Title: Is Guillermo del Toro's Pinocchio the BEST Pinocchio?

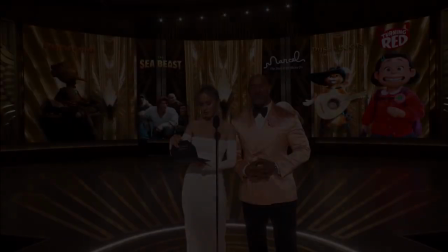0s And the Oscar goes to... Guillermo del Toro's Pinocchio!
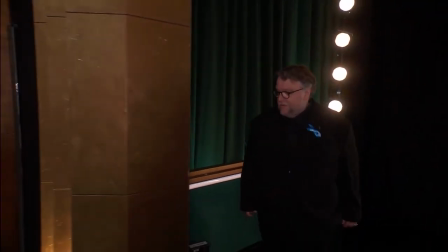6s
Hello again children, and welcome back to what will hopefully be my very last Pinocchio video.
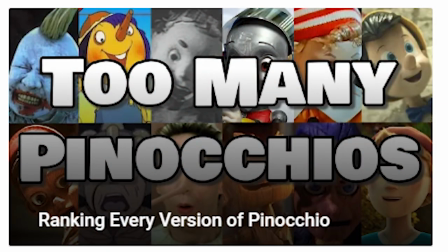12s
So a few months back, I made a video ranking 27 different Pinocchio film adaptations, and it did quite well.
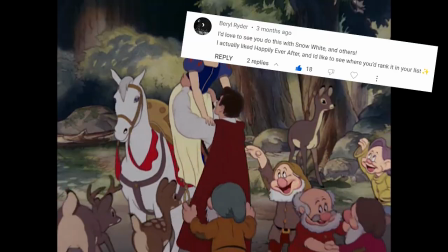17s
It got lots of nice comments from people in different countries, and lots of requests for me to try the same format with other fairy tales,
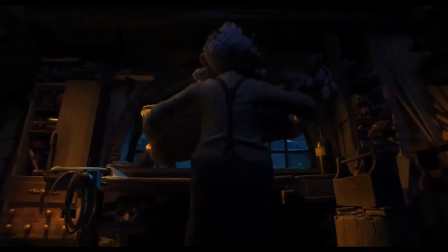23s
which I definitely intend to do in the future. but there was one particular Pinocchio film that was missing from the list,
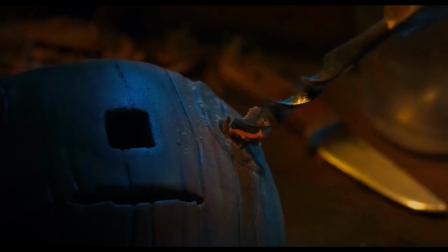29s
and many of my commenters took issue with its absence, calling it a masterpiece and saying that I can't consider myself a Pinocchio authority until I've reviewed it.
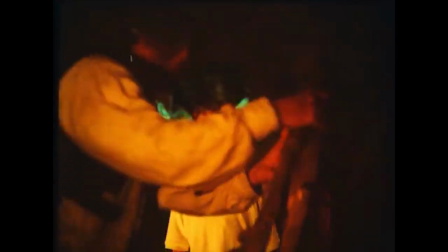36s
I'm referring, of course, to the 1972 Pinocchio by Luigi Comanchini.
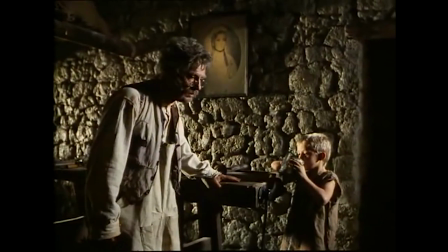42s Pinocchio!
Man, did my Italian subscribers let me have it for leaving that one out. I got so many comments about how I needed to drop everything I was doing and go watch it,
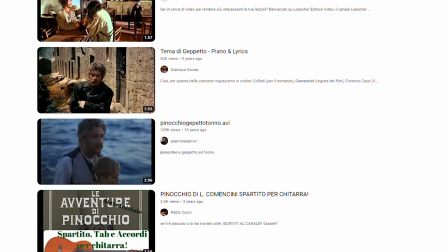50s
so I looked for it online, but I couldn't find a good subtitled version, so I bought a DVD from a sketchy website,
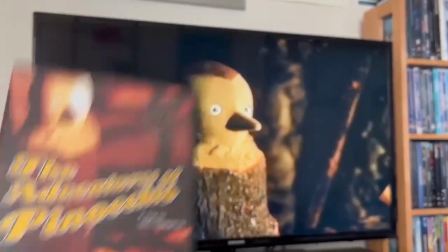56s
but it never showed up, but then two months later it did show up, but it still didn't have subtitles, so finally I gave up and made a video about the Del Toro film instead. Guillermo Del Toro first announced plans for a Pinocchio adaptation all the way back in 2008,
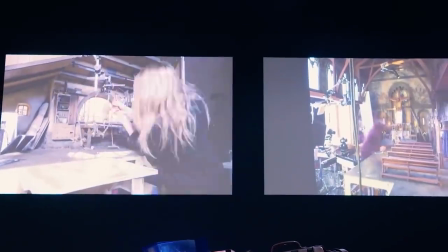72s
but it spent over a decade in development hell before he was able to get the funding he needed to finish it.
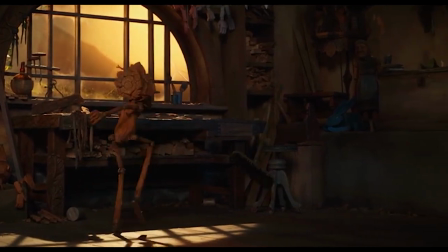77s
When it finally was released, it happened to fall in the middle of a minor Pinocchio renaissance, which we're still going through,
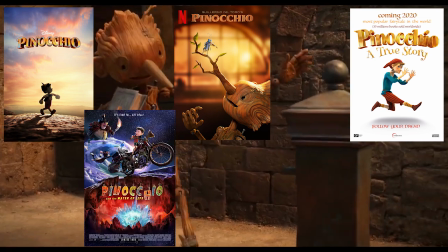83s
with three Pinocchio films just last year, another one this year, a video game, and a weird cameo in that show you all love.
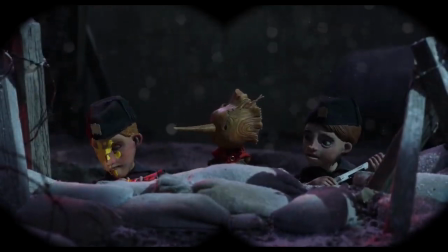92s
But Del Toro's film managed to rise above the crowd, with many naming it not only the best Pinocchio of 2022, but the greatest Pinocchio adaptation of all time.
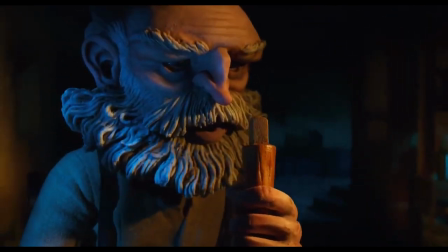100s
Now everyone except me already made videos about this film when it came out back in December,
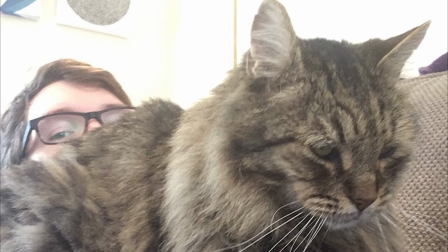105s
but people seem especially interested in my opinion since I am after all the guy who's seen 27 different Pinocchios.
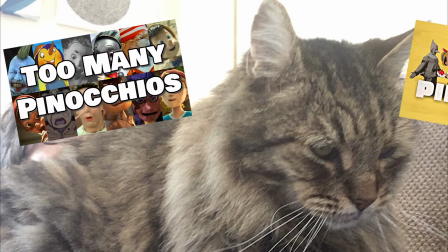110s
Not to be confused with the guy who's seen 31 different Pinocchios.
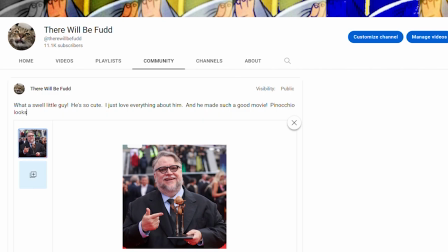114s
And sure, I could have just posted something saying that I too think it's great, that it deserves all the hype it's getting, and that Del Toro is the world's most adorable genius and I hope he lives forever.
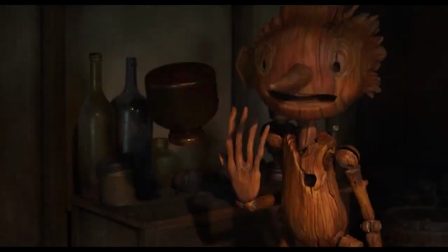123s We use this small Pinocchio.
But that didn't seem like enough. See, people don't just like Guillermo Del Toro's Pinocchio.
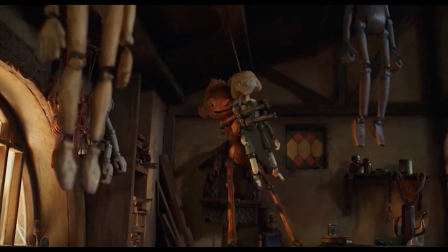130s
They love it. They really love it. And some have gone as far as to say that it's the only good Pinocchio, and that its mere existence means we can throw out all the others.
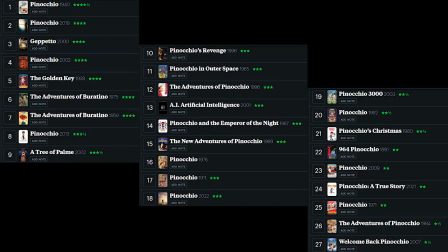139s
And that bothers me, because out of the 27 Pinocchios I watched, I thought most of them were pretty good, and seven of them were genuinely great.
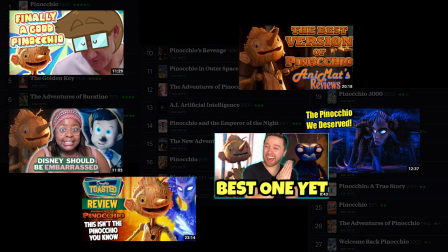146s
So after hearing take after take about how Del Toro's the first person who's ever gotten the story right,
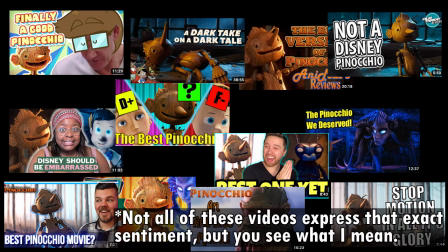151s
and how much smarter and darker his film is than all the rest, I felt like it was my duty,
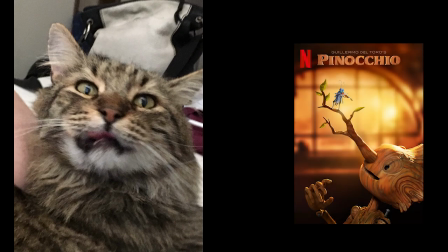155s
as an almost Pinocchio completist, to put it under the microscope and see if it really is the best adaptation of Carlo Collati's story.
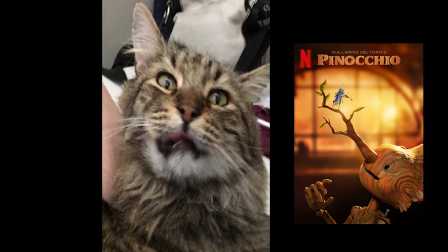162s
So here's how we're gonna do it. My current Pinocchio champion is the original Disney film, so that's gonna be the one to beat.
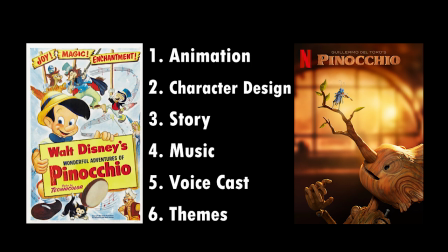168s
I've come up with six scientific categories, we're going to compare both films in each round, give a point to the winner, and at the end we'll let the numbers decide which Pinocchio truly wears the little wooden crown. So no more delays, let the battle begin, round one, animation.
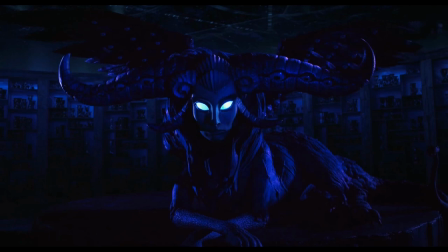188s
The animation is probably the best thing about either of these films. Del Toro's contains some of the richest and most beautiful stop-motion animation I've ever seen,
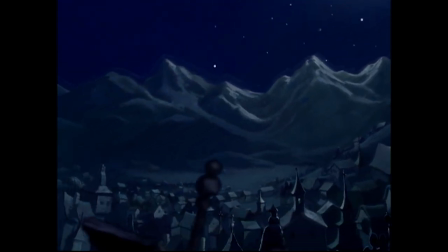196s
but Disney's contains some of the richest and most beautiful cell animation I've ever seen, which is a much wider field.
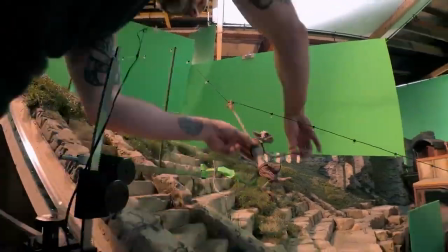202s
Now, Del Toros is clearly a labor of love. You can really see the amount of time and effort that went into every last frame.
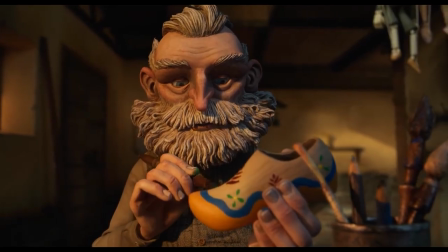208s
The landscapes are gorgeous, the shots are beautifully composed, and everything on screen has been painstakingly constructed one tiny little groove at a time.
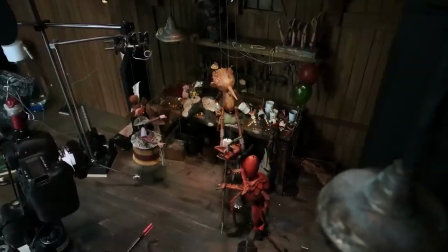215s
It's a wonder to behold, and I can't think of another stop-motion film with anywhere near this level of detail.
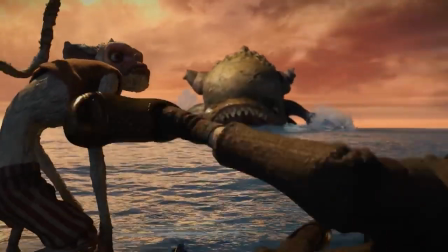220s
That said, I'm not sure stop-motion necessarily benefits from more detail, I think that's kind of the opposite of what it's supposed to do.
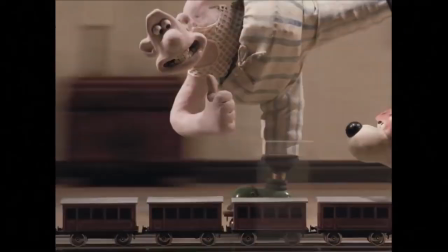227s
For me, the main appeal of stop-motion is that it invokes a sense of play. It's handmade, it's interactive, you want to reach in and touch everything for yourself.
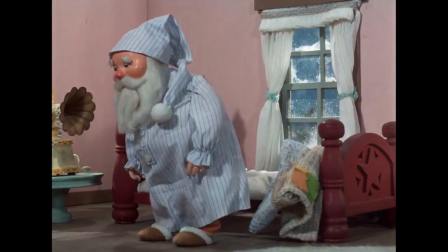236s
So in this sense, I think the format kind of works best when it's done on a smaller, cheaper scale, which is probably why all the most famous stop-motion films were made for television.
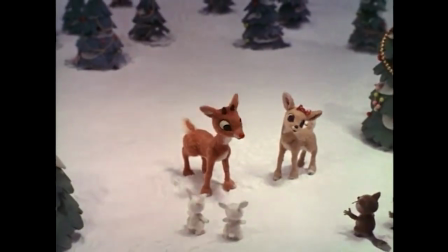245s
When you watch Rudolph, you're looking into a small world from above.